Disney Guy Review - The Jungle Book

It's kind of hard to explain really, and maybe it was just me getting caught up in the various musical numbers that tended to accompany the segments, but it did still feel like everything was sort of connected, and it gave me that cohesiveness that I like even within a segmented story.
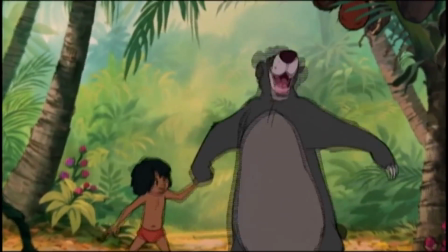12:32 The music in the film is fantastic.
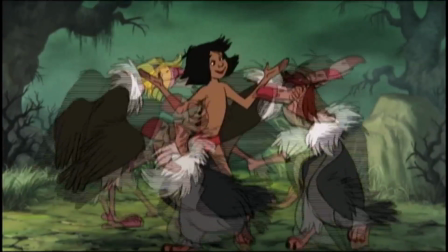12:35 The juxtaposition between Bruns' mysterious-sounding score and the Sherman Brothers' fun-loving songs really does help the film a unique feel,
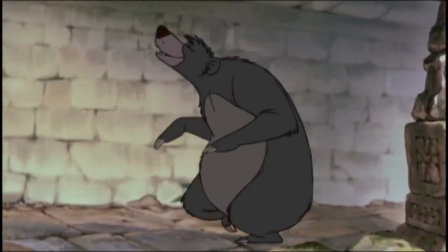12:43 and I enjoyed the soundtrack thoroughly throughout the film.
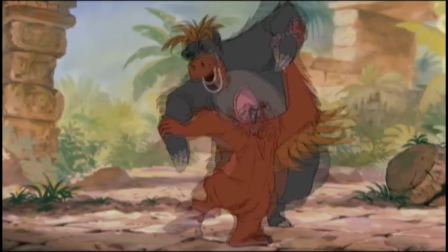12:46 In particular, almost all of the songs are really high energy and do have a habit of getting stuck in your head, especially I Want to Be Like You.
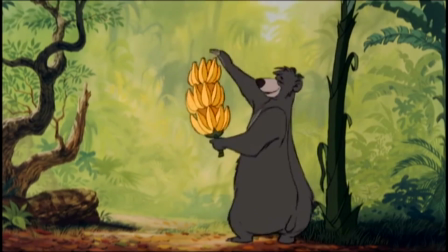12:54 But man, am I glad that they left in the Bare Necessities, because it really is a bona fide classic.
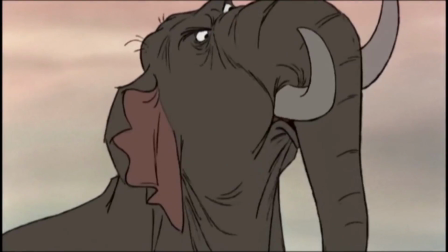12:59 But really, as expected, the shining point of The Jungle Book is in its characters.
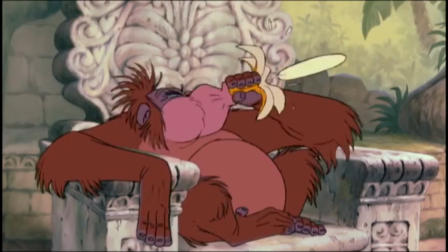13:04 Much of the time of the production was spent bringing these characters to life, and man does it show, because they really are just bursting with personality.
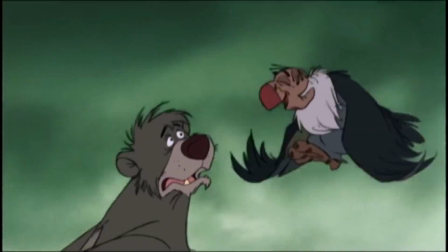13:12 The best part about the characters is that because they have such bold and unique personalities, their interactions with one another are fun and full of energy.
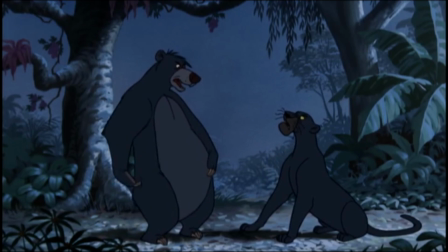13:20 My favorite of these interactions, though, has to be the ones between Bagheera and Baloo. They are polar opposites, with the serious Bagheera and the carefree Baloo,
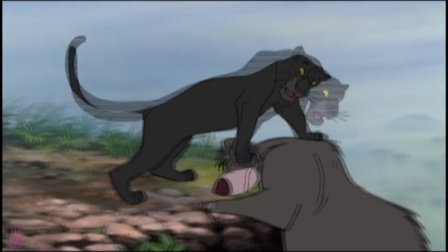13:29 and it's this stark difference that helps drive every conversation that they have with each other throughout the film,
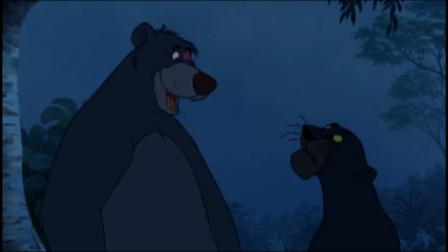13:35 and it creates this fun tension but also camaraderie between the two,
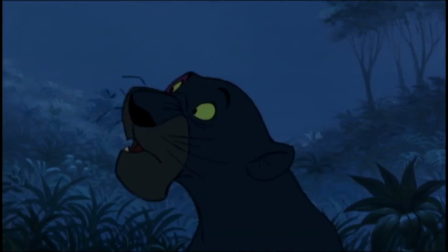13:39 because at the end of the day, they both want the same thing: what's best for Mowgli.
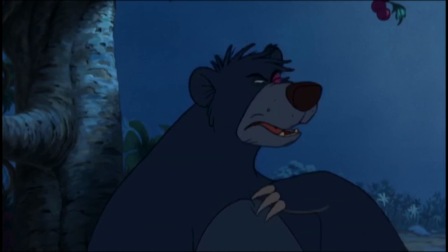13:44 They just go about it two completely different ways. I know it wasn't intended this way, but it does sort of feel like Bagheera and Baloo are representations of the two different versions of the film coming together. Bagheera feels like a much more stoic and serious Kipling character, while Baloo is just a goofy Disney character. So it is fun to see them both on the screen at the same time, giving you a taste of the classic tale and the modern twist.
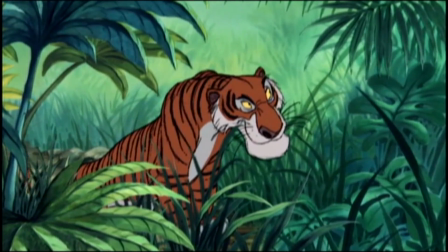14:08 I also really like the handling of the film's villain, Shere Khan.
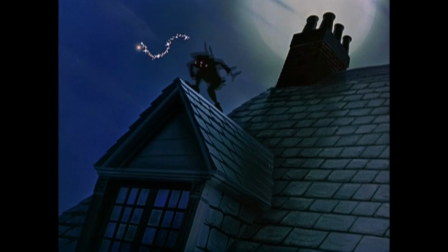14:12 I talked a bit about this in my review for Peter Pan, the way that a film can build up the mystique of a character before actually showing them,
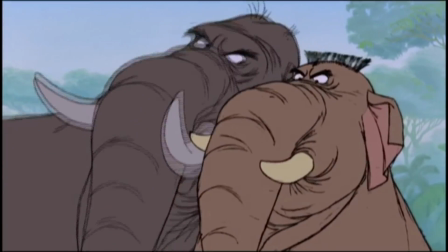14:19 and this technique is done to perfection in The Jungle Book. Throughout the film, we keep hearing characters talk in fear and reverence to Shere Khan,
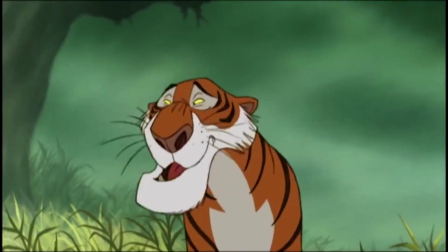14:27 and the tiger helps drive the plot and the actions of the characters without even appearing on screen for nearly an hour.
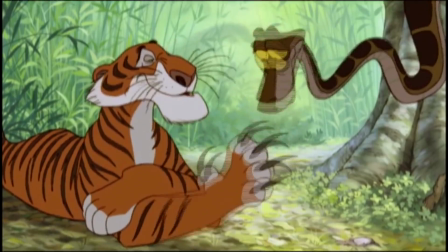14:34 What this helps accomplish is that by the time we do see Shere Khan, the character's personality can be more on display because he doesn't have to show that he's the bad guy.
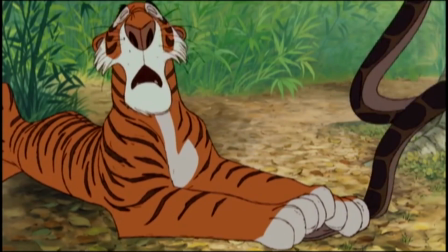14:42 We know it already. Instead, Shere Khan can be this more sophisticated, almost soft-spoken character,
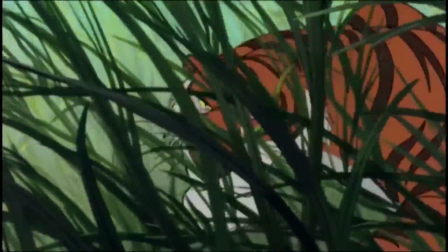14:48 and still have the aura of danger because of how the other characters are reacting to him. In all, I think it helps make Shere Khan sort of an underrated villain, because even though he's not in a lot of the film, it still feels like he is, and I personally enjoyed just about every scene that he was in. Shere Khan manages to let the other characters do the talking for him, so that by the time he shows up, he's already established as a character to fear.
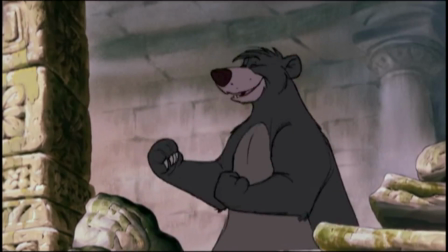15:12 In the end, The Jungle Book is just a fun movie, and that's really the only way to describe it.
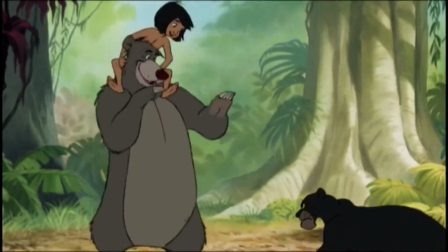15:17 Every element of it, the story, the music, and the characters, all come together to just leave me as the viewer feeling good after watching it.
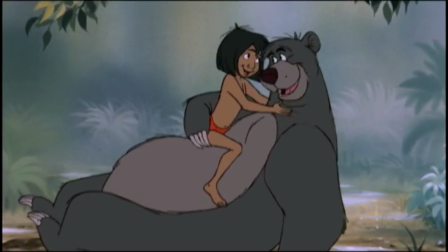15:25 And in a way, I'm almost glad that this was Walt's last film, because it really encompasses everything that made him so great.
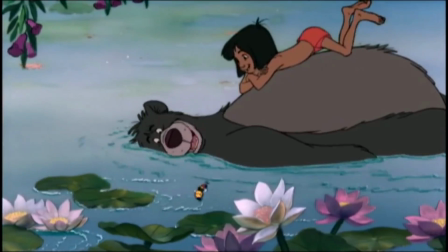15:33 The Jungle Book is a feel-good movie with timeless characters, and a must-watch for not only Disney fans, but movie fans in general.
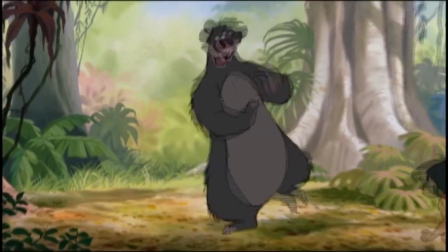15:45 With Walt gone, it was imperative that The Jungle Book perform well at the box office, and luckily for the studio, that's exactly what happened.
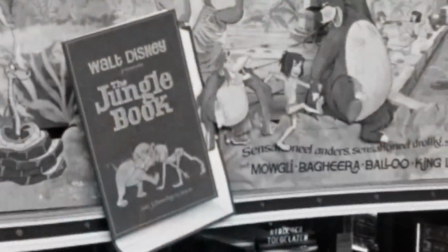15:53 The movie, which cost $4 million to make, has brought in a whopping $205 million in its lifetime,
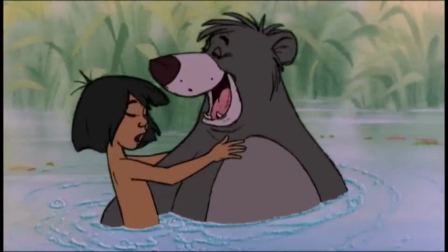16:00 and possibly even more important, the movie also garnered almost universal praise from the critics,
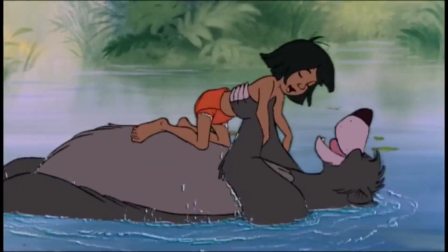16:06 something that hadn't happened for a Disney movie in quite some time. I've seen some people suggest that a lot of the positive reviews from critics was nostalgia-based in reverence to the great Walt Disney. And I can see some of where this argument makes sense.